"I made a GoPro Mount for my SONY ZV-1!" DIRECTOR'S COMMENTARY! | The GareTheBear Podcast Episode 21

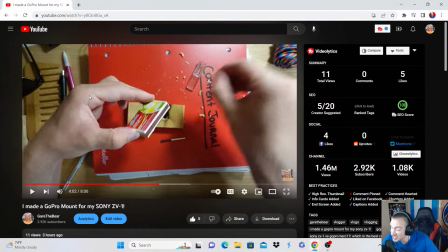[37:13]
Because I was like, all right, this thing, it actually ended up being a problem. Music. And then you're like, why the hell is he lighting matches? That, as a viewer, I don't say anything about matches. I did in the video recording.
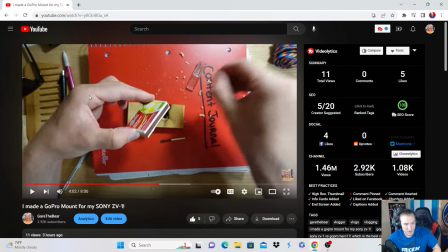[37:31]
I said something about matches, but I cut it because I wanted the viewer to ask themselves a question,
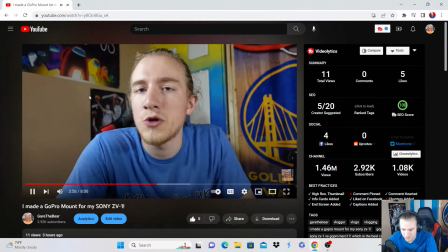[37:37]
like, why in the world is this dude using matches? Pro mount being too close together, and then it makes you engaged because you're thinking about it. You're like, why is he using matches? And then if you think hard enough, you're like, you can add it together and be like, you know what? He's gonna melt the thing, and then eventually you'll get proven right if that's what you think. It grabs the attention.
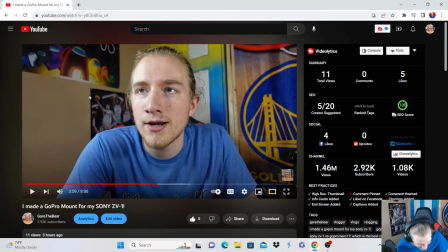[37:56]
I was like, "Yo, fire! Yes, see, it did its job. Let's go!" I love it. And I was like, "Okay, this is the problem. Let's see if we can solve it." Cuts to lighting a match.
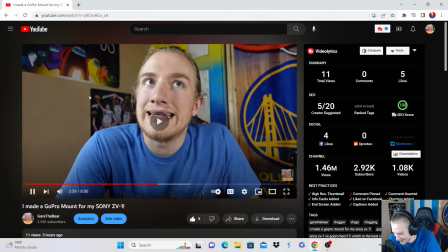[38:08]
Like that, dude. Come on.
It did end up posing some kind of an issue.
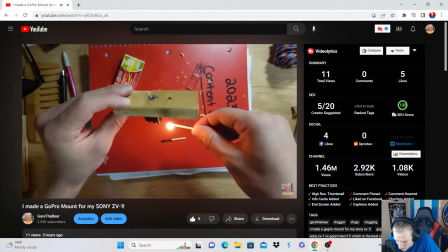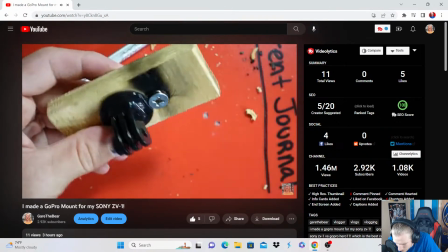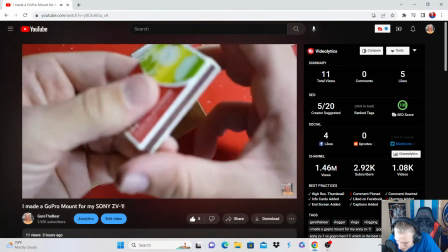[38:24]
Dude, come on.
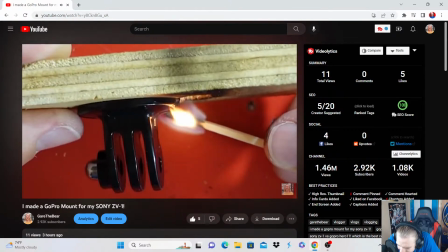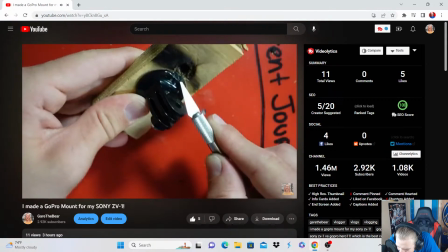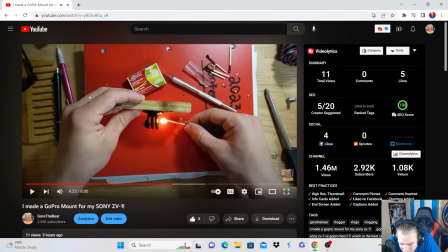[38:36]
Like I'm catching myself. You see how low my head is right now? I'm catching myself like zooming my face into the screen, like getting closer and closer and closer because I'm so interested.
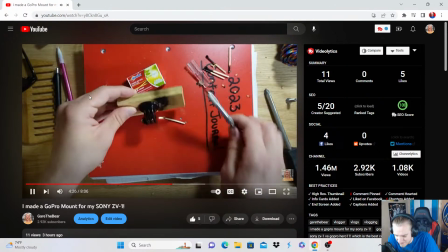[38:47]
I'm like, whoa. Also because it's my video and I really like it, so like it's different.
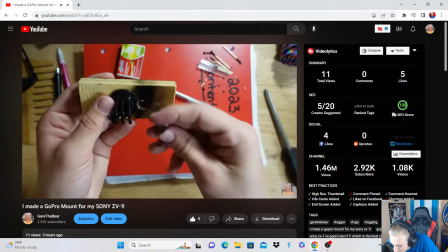[38:53] That should do it.
Oh yeah, baby. Haha, let's go.
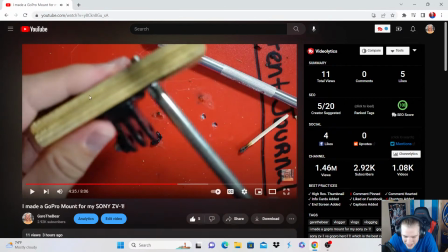[38:59]
Yes. But then after I got the legit, I was like, hey, fire, dude. God, dude.
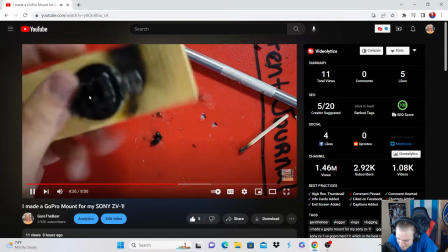[39:04]
Oh man.
GoPro mount put in, and I melted it to fit the other camera screw.
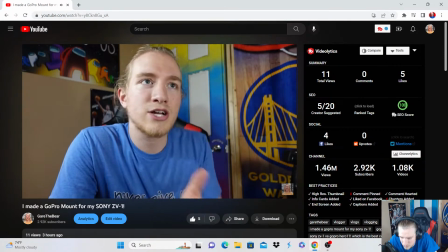[39:09] I actually ran into another problem, and this problem was one I actually wasn't expecting.
Like I said, see, this is cool.
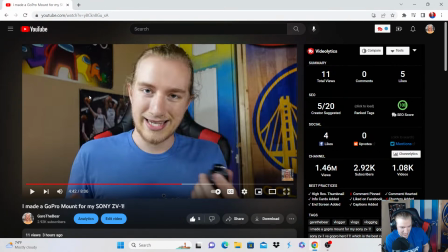[39:14]
What this is I'm addressing the problems that I knew I would have, but there's a surprise in that. Hey, there's another problem that I wasn't expecting. Again, another element of the story. It's so good. It just adds, like. And really, if you think about it, the problems that I foresee being problems,
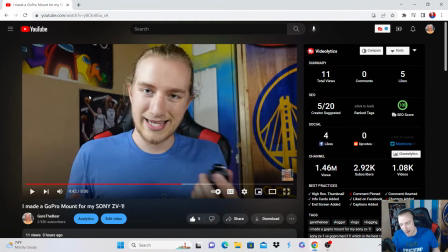[39:33]
you can't really consider them as big of problems because I'm already expecting them to happen. So the real problem is that there was this problem that happened that I wasn't expecting. So it was kind of it threw me off.
I said before, I want to use this rig for my dash.
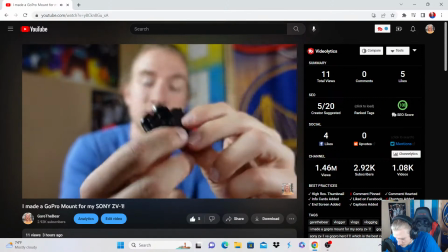[39:49] And this is the mount that I will be attaching it to slip it onto my dash, that little holder there.
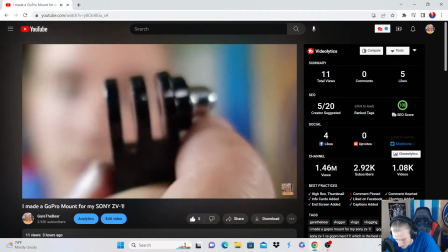[39:54] So the problem I had was that the mount I was using had one of these little guys on the end of it. So taking this metal piece out was pretty easy.
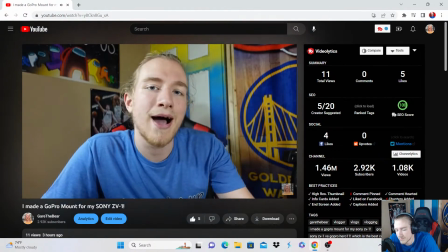[40:01] It was just pliers, boom. But then I had to do something about the piece that the metal piece is held in.
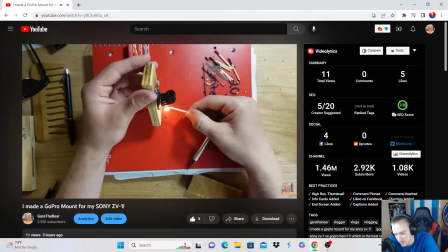[40:07] And so after some contemplation yet again, I was coming up with an idea and more fire idea, and I figured, you know what?
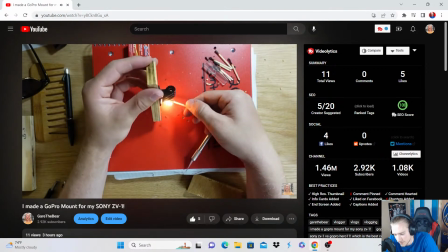[40:13] I've already mangled this GoPro mount anyway, I may as well finish the job.
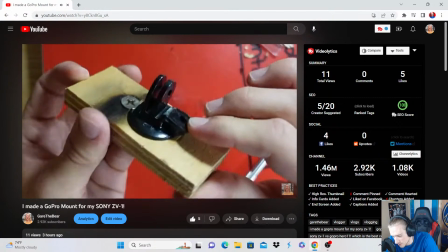[40:18] So what I did was I went ahead and melted and ripped off that third piece.
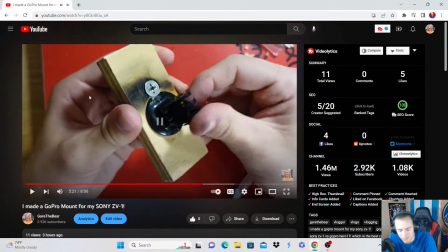[40:25]
So now oh, music's back again, you hear it build up.
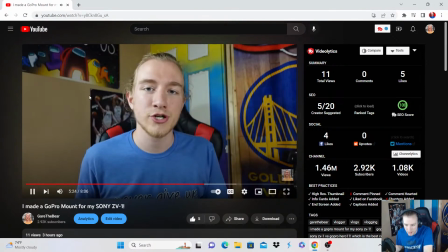[40:28] I'm finally going to be able to attach the ZV-1 to my dash.
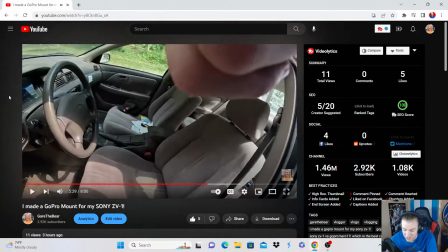[40:34]
The amount of matches adds a lot too. Yeah, I use a lot of matches, but like I wasn't sure how the struggle with the product. Exactly, it adds depth if you pay that much attention. And also the music buildup, it's transitioning to the third act.
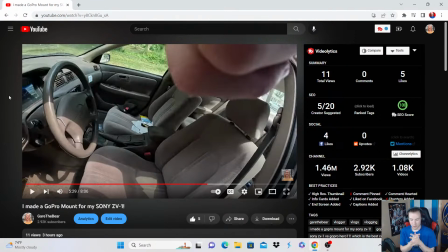[40:50]
This video I think is a really good 3-act narrative because you got I solved all the problems and now the music builds you up, and then okay, the car is where I wrap up the video, and it's the third act.
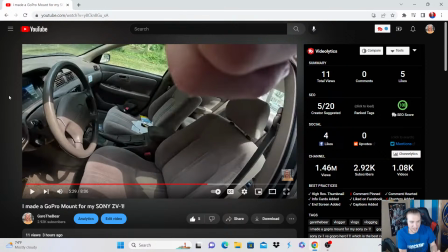[41:06]
It's very clear because I've got the thing, I've built it completely. That's the struggle. And then the third act, which is the resolution, is this.